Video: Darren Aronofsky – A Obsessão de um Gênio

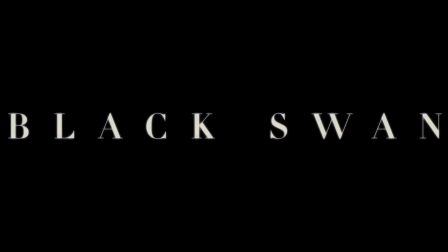0:05 Quem é Dari Aronovski? Apenas um homem que foi para Harvard ou um gênio obcecado?
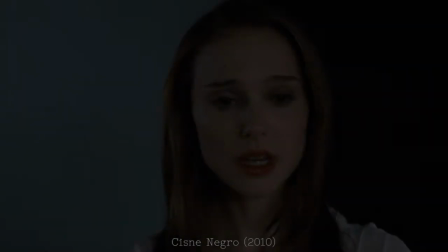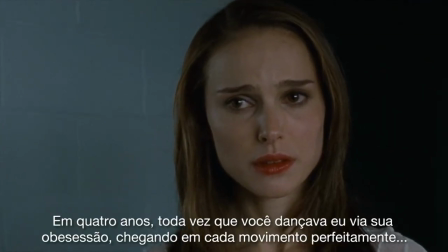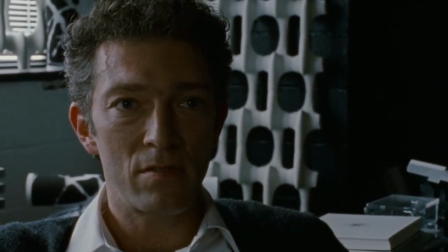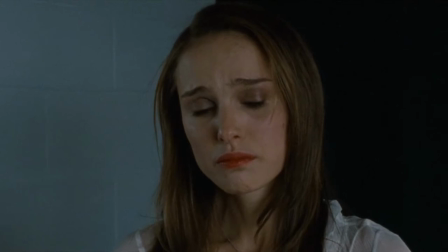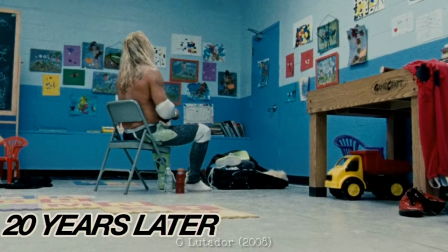0:35 Obsessão é a motivação irresistível para realizar um ato irracional, impertinência,
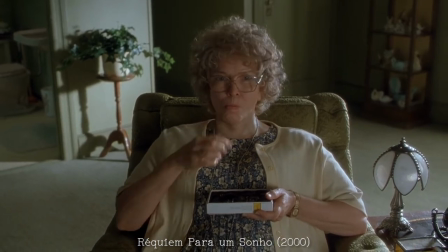0:41 perseguição, fechação, e é a primeira palavra que devemos pensar quando falamos sobre o Aronofsky.
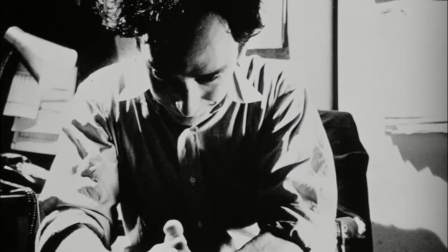0:47 Pi, por exemplo, conta a história de um matemático paranoico, que está em busca de um número que vai desbloquear todos os segredos da humanidade.
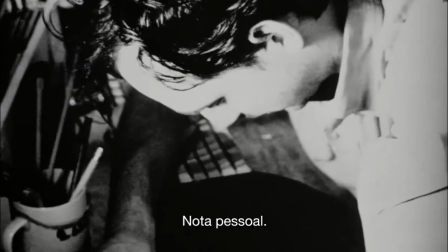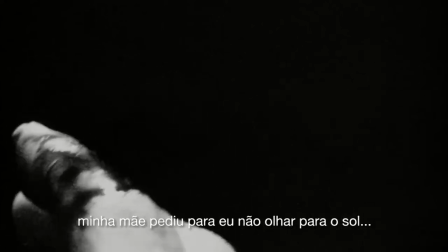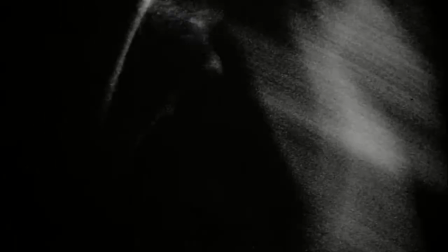1:08 E esse filme mostra o que o Aronovs quer apresentar em suas próximas obras A obsessão,
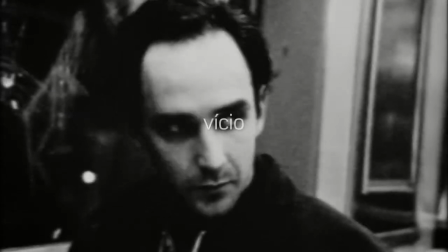1:14 o vício O que uma pessoa é capaz de fazer pelo sucesso
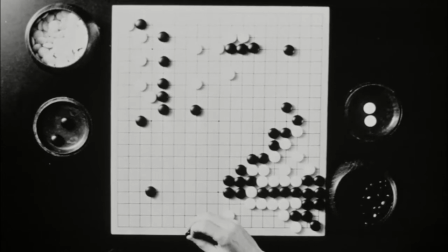1:22 Primeiramente, o preto e branco Mas nesse filme, o preto ou o branco Só existem as duas cores.
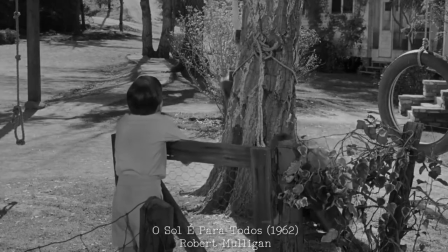1:29 Não existem tons de cinza igual a alguns filmes mais antigos, devido a limitação da época.
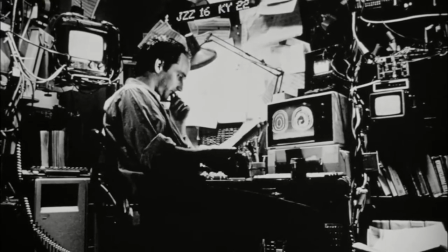1:34 Ele usa essas cores como uma solução narrativa. A obsessão do Max só o deixa ver em preto e branco.
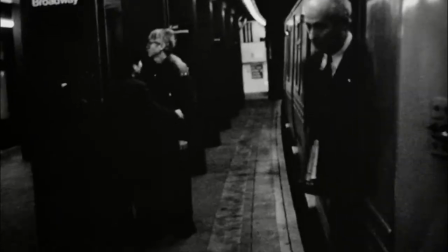1:40 Ele não consegue ver a sutileza das entrelinhas. A sua obsessão não o deixa enxergar outras cores.
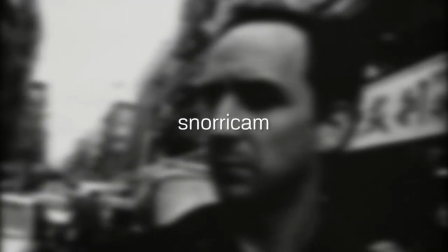1:51 A utilização da Snorrican foi revolucionária em seus filmes,
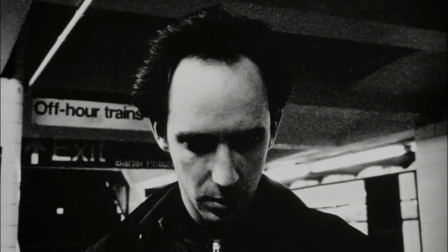1:54 dando um sentido para a técnica e mostrando que o universo em volta de Max está mais lento que ele.
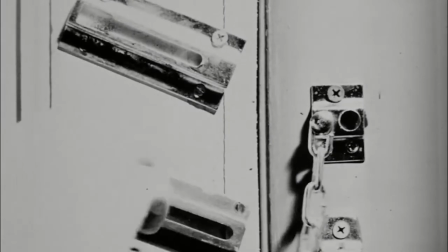2:00 E vendo esse filme, podemos notar seu primeiro diferencial, a sua edição e suas pequenas montagens.
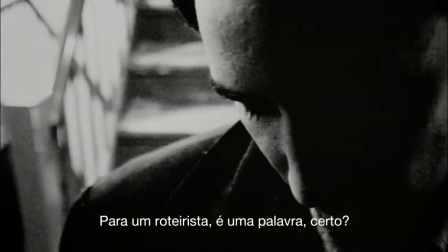entre a edição
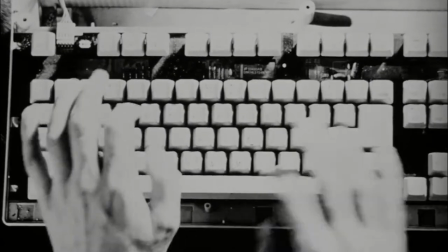2:36 de seus filmes talvez seja um dos seus maiores e principais diferenciais, e para falarmos de edição, precisamos falar de Requiem para um sonho.
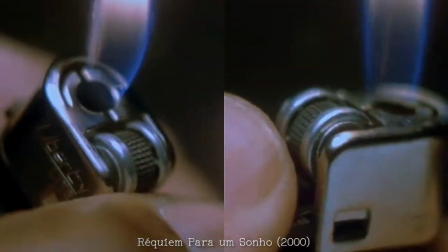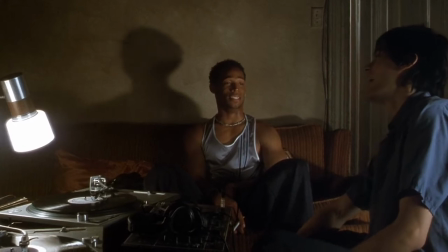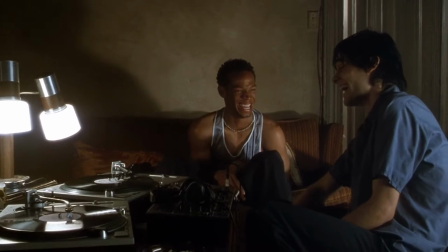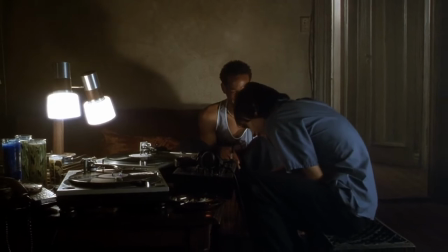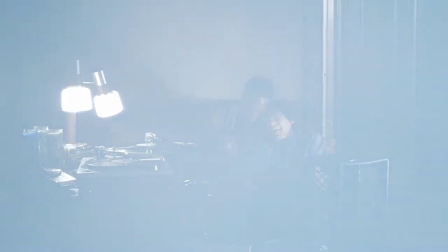3:04 Requiem conta a história de quatro viciados, e a palavra vício é a melhor descrição para esse filme, pois é sobre isso que ele se trata.
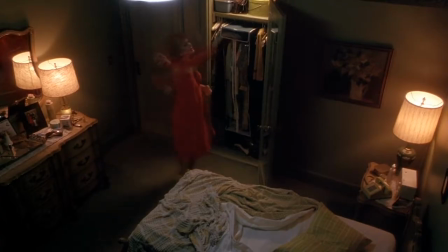3:12 Sobre o vício em droga, vício em TV, vício em bem-estar, até o vício em pegar sol, o vício em todos os lugares.
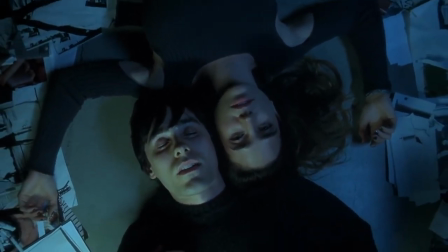3:19 E esse filme prova que uma edição bem feita pode mudar todo o sentido de um filme.
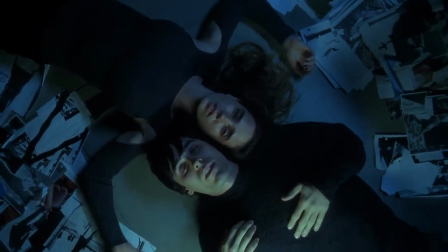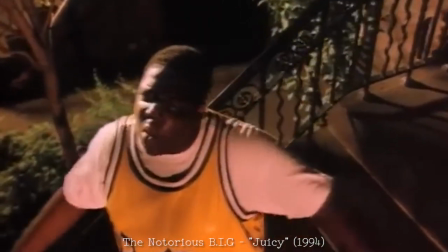3:29 Aronofsky cresceu em Brooklyn, ele cresceu escutando hip hop, logo criou uma técnica utilizada pela primeira vez em P,
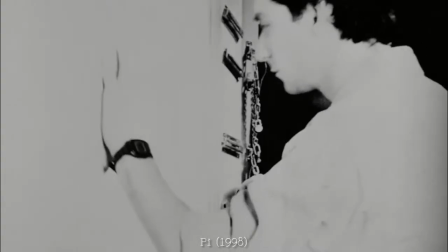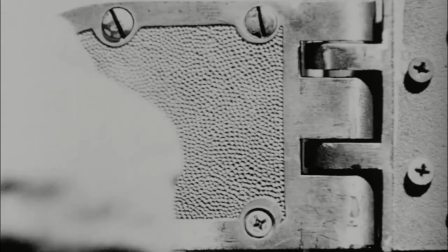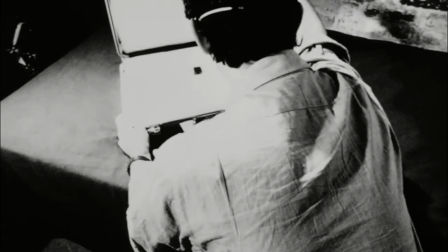3:46 Que é basicamente uma variação do Jump Cut
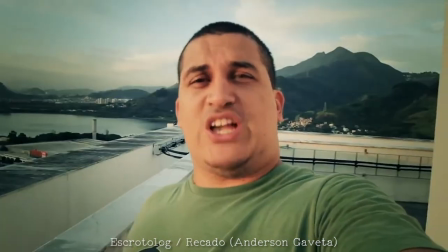3:49 Se você não sabe o que é o Jump Cut É uma técnica avançada de edição de vídeo Você corta a respiração das pessoas e elas começam a falar muito rápido Muito rápido,
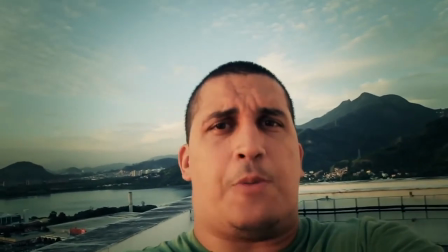3:55 extremamente rápido Você não consegue mais acompanhar tudo que é falado na tela Por isso é extremamente irritante quando você tenta acompanhar Porque você não consegue mais prestar atenção em tudo que está sendo falado Você fica olhando de um lado para o outro Nenhum maluco,
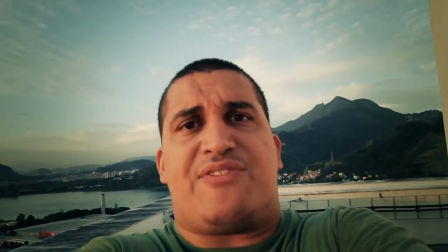4:02 a barata tonta, doida e suicida Tentando entender o que o cara está falando Você não entende porque o cara fala muito rápido É por isso que eu vou tentar parar de falar dessa maneira agora A diferença
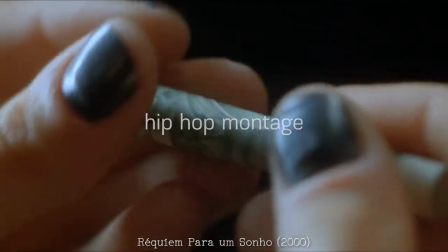4:08 é que no Hip Hop Montage o áudio é evidenciado Então cada take lembra uma batida de
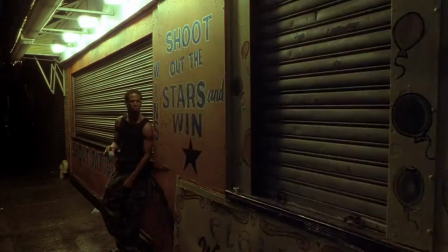4:13 uma música de rap E